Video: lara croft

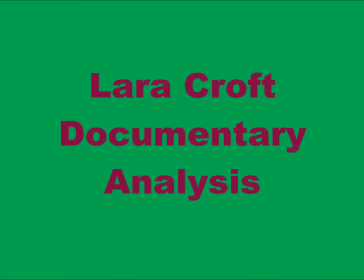(0:00)
Lara Croft is a mixed documentary because it includes archived material, observations, interviews and narration.
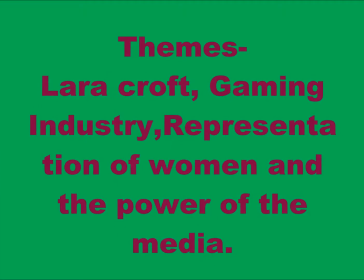(0:07)
The themes throughout the documentary were Lara Croft, the gaming industry, representation of women and the power of media. The narrative structure was non-linear because the events were not shown in order.
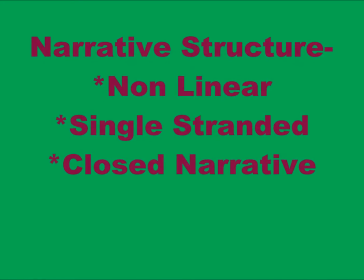(0:20)
It was a closed narrative because it concluded the topic and answered any questions the audience were thinking. him. Lastly, it was single stranded because it was all about Lara Croft.
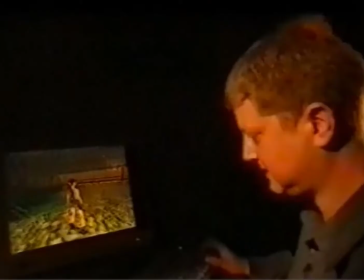(0:31)
Camera work. There were arc shots and over the shoulder shots which were used to show people playing the game itself.
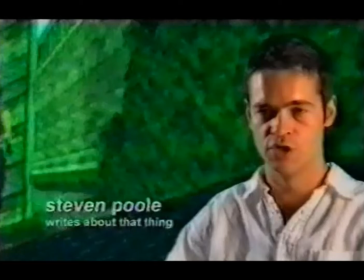(0:39)
There were unconventional interviews used as they included close ups and medium close ups and also the
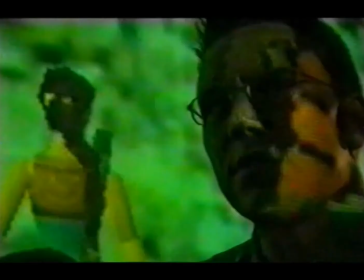(0:48)
interviewee was usually positioned on the left or right hand side however some of the interviews were unconventional due to the extreme close-ups used
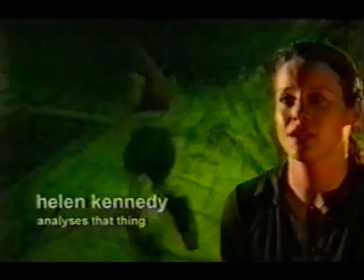(0:57)
meet on 10 the lighting is dull throughout the documentary to create a mysterious
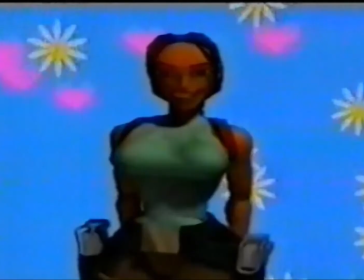(1:03)
adventurous mood the clothes laura croft is wearing are seen as revealing this signifies
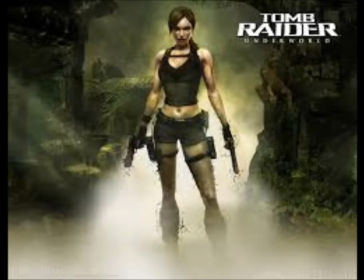(1:09)
her as a sex symbol and this shows the audience will
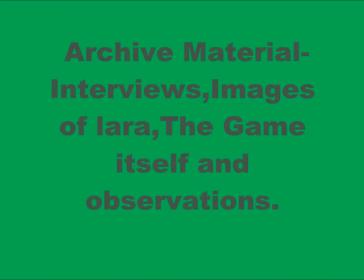(1:15)
be male dominated archive material interviews the game itself self, observations and images of Laura. Sound. The narrator was a young male speaking standard English. This holds the whole documentary together.
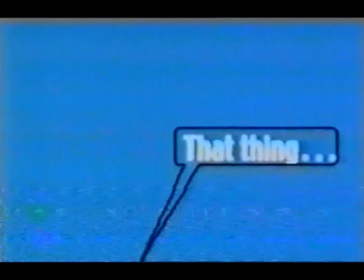(1:33)
Graphics. The graphics at the start are fun and represent Laura as being girly and feminine.
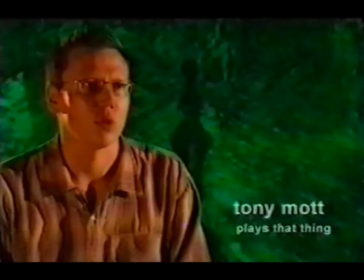(1:40)
The text is clear, bold and in white on the interviews so it stands out from the background. round.